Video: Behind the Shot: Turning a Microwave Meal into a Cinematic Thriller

Hey guys, how's it going? It's Dean from LowLight, and today we're going to be breaking down my microwave meal thriller. So I'm going to give you a basic breakdown on some of the shots that I used, how I got those shots, and some of the creative choices that I made for this, considering that I am a solo shooter. So let's jump straight into it.
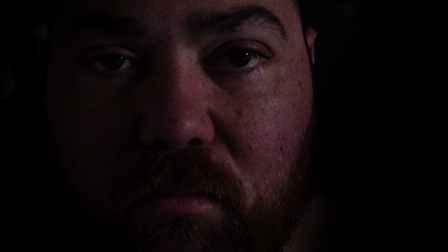Okay, we're gonna break down the opening shot, which is myself stepping into the light from the darkness.
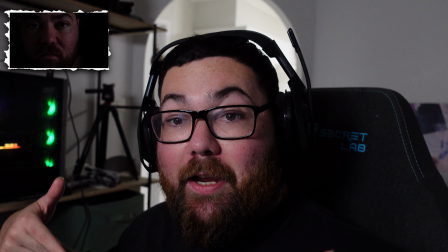[0:51]
I actually filmed this quite simply. I was just sitting down on this exact chair in front of my Elgato key light, lighting up one side of my face.
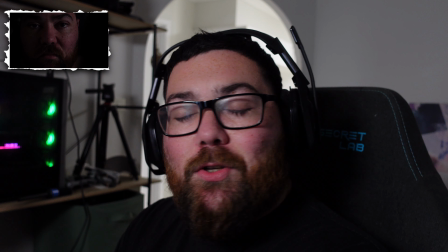[0:59]
I achieved the stepping into the frame look through sound design by
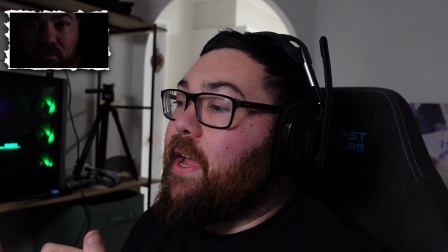[1:05]
making it start in pitch black and then adding sound effects of feet stepping.
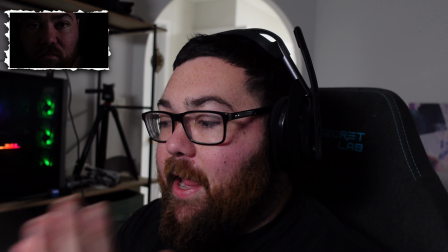[1:12]
And then I used a color fade,
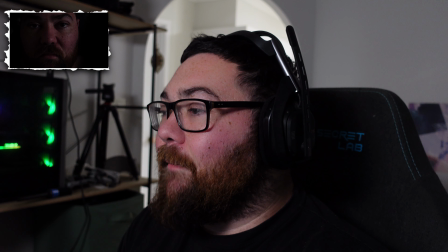[1:17]
essentially a fade from black to the close-up of my face.
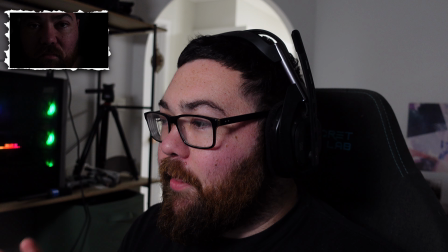[1:21]
This scene sets the mood for the piece, as it should put you a little bit on edge.
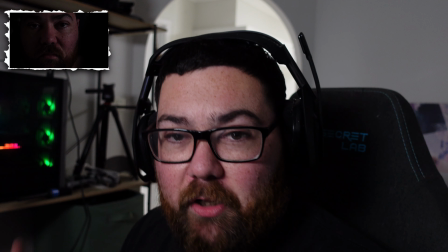[1:29]
As for the background, to get it completely black, all the lights were turned off just to help color reasons.
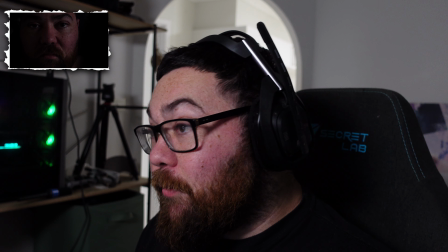[1:36]
But to completely black out the background, what I did is I used power windows.
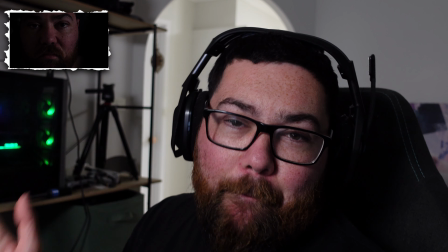[1:41]
Now this was the first time I actually used power windows. And you basically create a mask around yourself in the color page of DaVinci Resolve
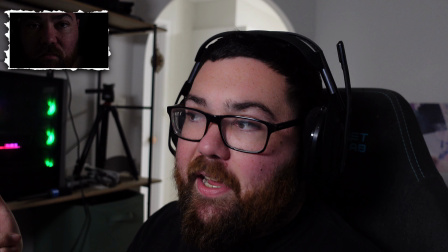[1:51]
and lower the shadows, highlights and midtones until it pretty much blacks out, and then just feather it out.
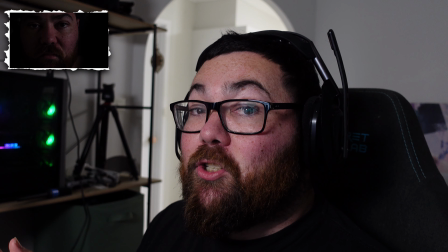[1:58]
That's how I got this shot. I really like this shot. This is probably one of my favorite shots of the short. It's really, really tense and really sets the tone for what's to come.
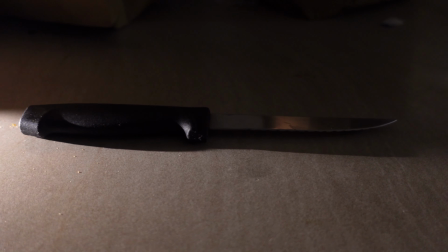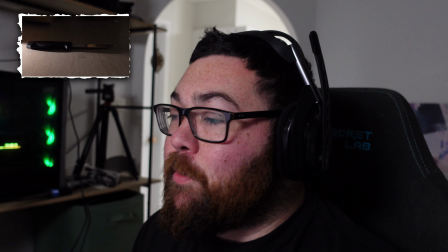[2:16]
This is pretty much like a reveal shot.
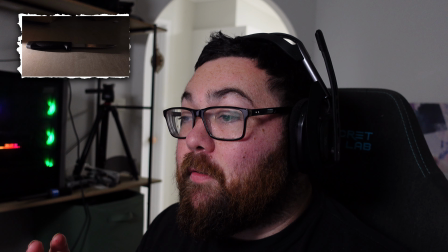[2:19]
You notice that the cut happens on the strings, and that's something that I like to do, and something you should do in my opinion.
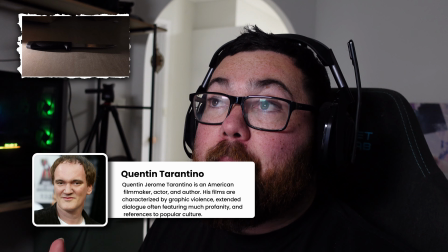[2:26]
Quentin Tarantino actually says he generally picks his music before he films, and he films to the music.
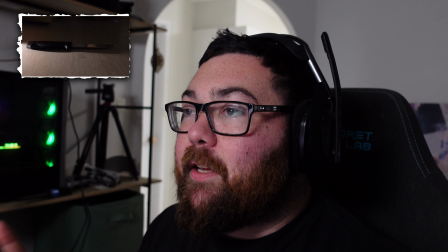[2:34]
I do something similar, but I love to pick a song or something first and get inspiration around it.
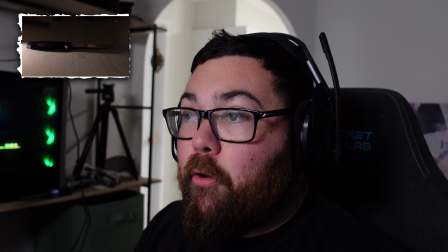[2:41]
And I wanted the cuts to fall on those horror string hits, which is what I did in this instance.
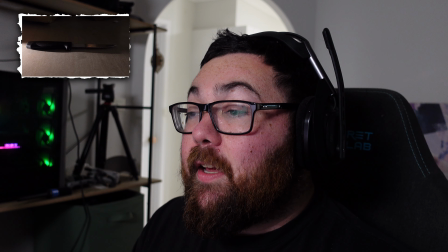[2:49]
As for lighting, it was shot in the dark as usual,
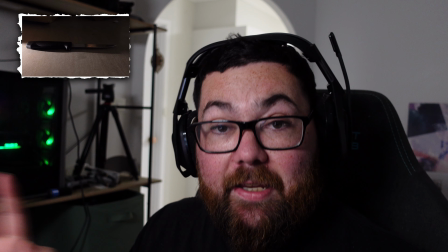[2:53]
and the only light that I had in the kitchen turned on was my light on my phone.
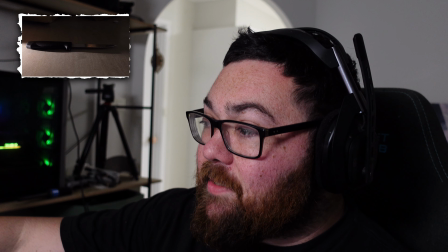[3:01]
And that is side lit so that it casts some nice little highlights in that on the blade.
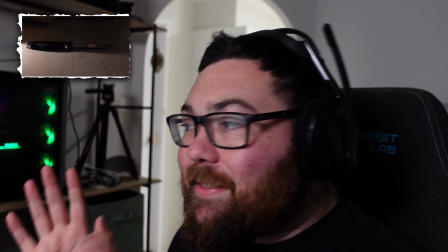[3:07]
When you're shooting a night or dark scene, you should have lights.
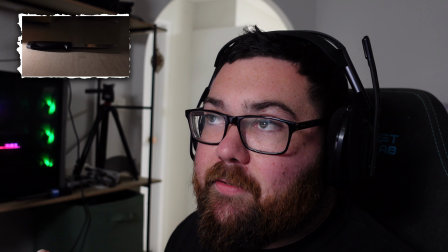[3:11]
I found through numerous test videos that I've done throughout the years that it is
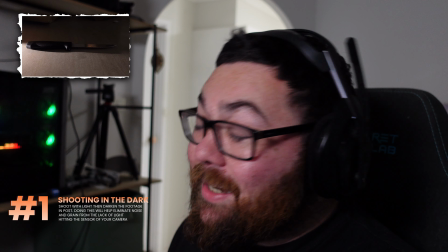[3:18]
easier to make a scene look dark in post than it is to shoot dark.
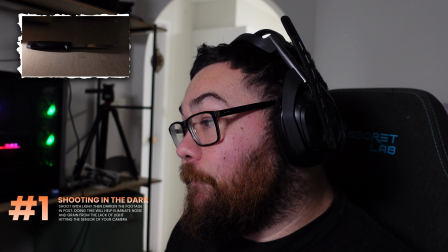[3:24]
Because if you just shoot dark, then essentially there is just too much grain and noise.
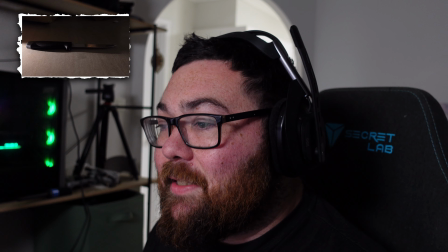[3:32]
So the trick to shooting in the dark like this is to expose your camera as clean as possible.
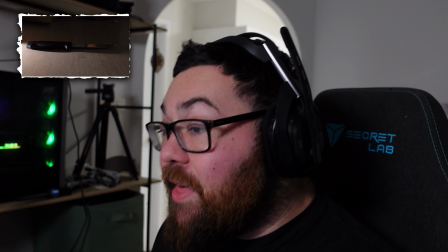[3:38]
Keep it in its base IO range. And then light the subject.
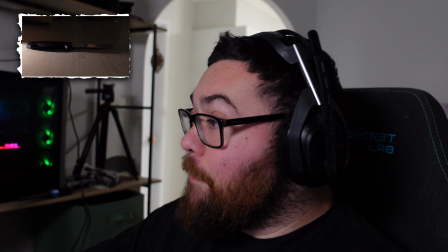[3:44]
That's how I managed to keep pretty much all the grain out of the shadows.
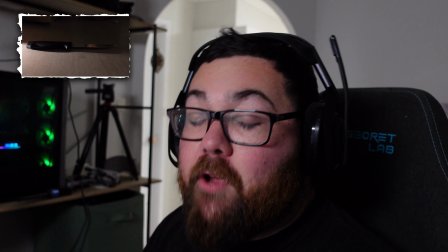[3:51]
And then if you want it even darker, darken it in post. Don't just darken the scene and then try to brighten it up in post.
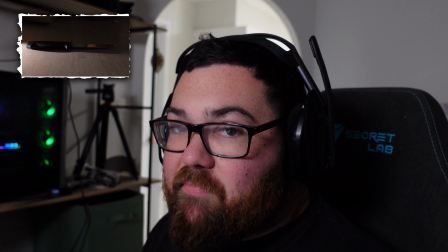[3:58]
Doesn't work.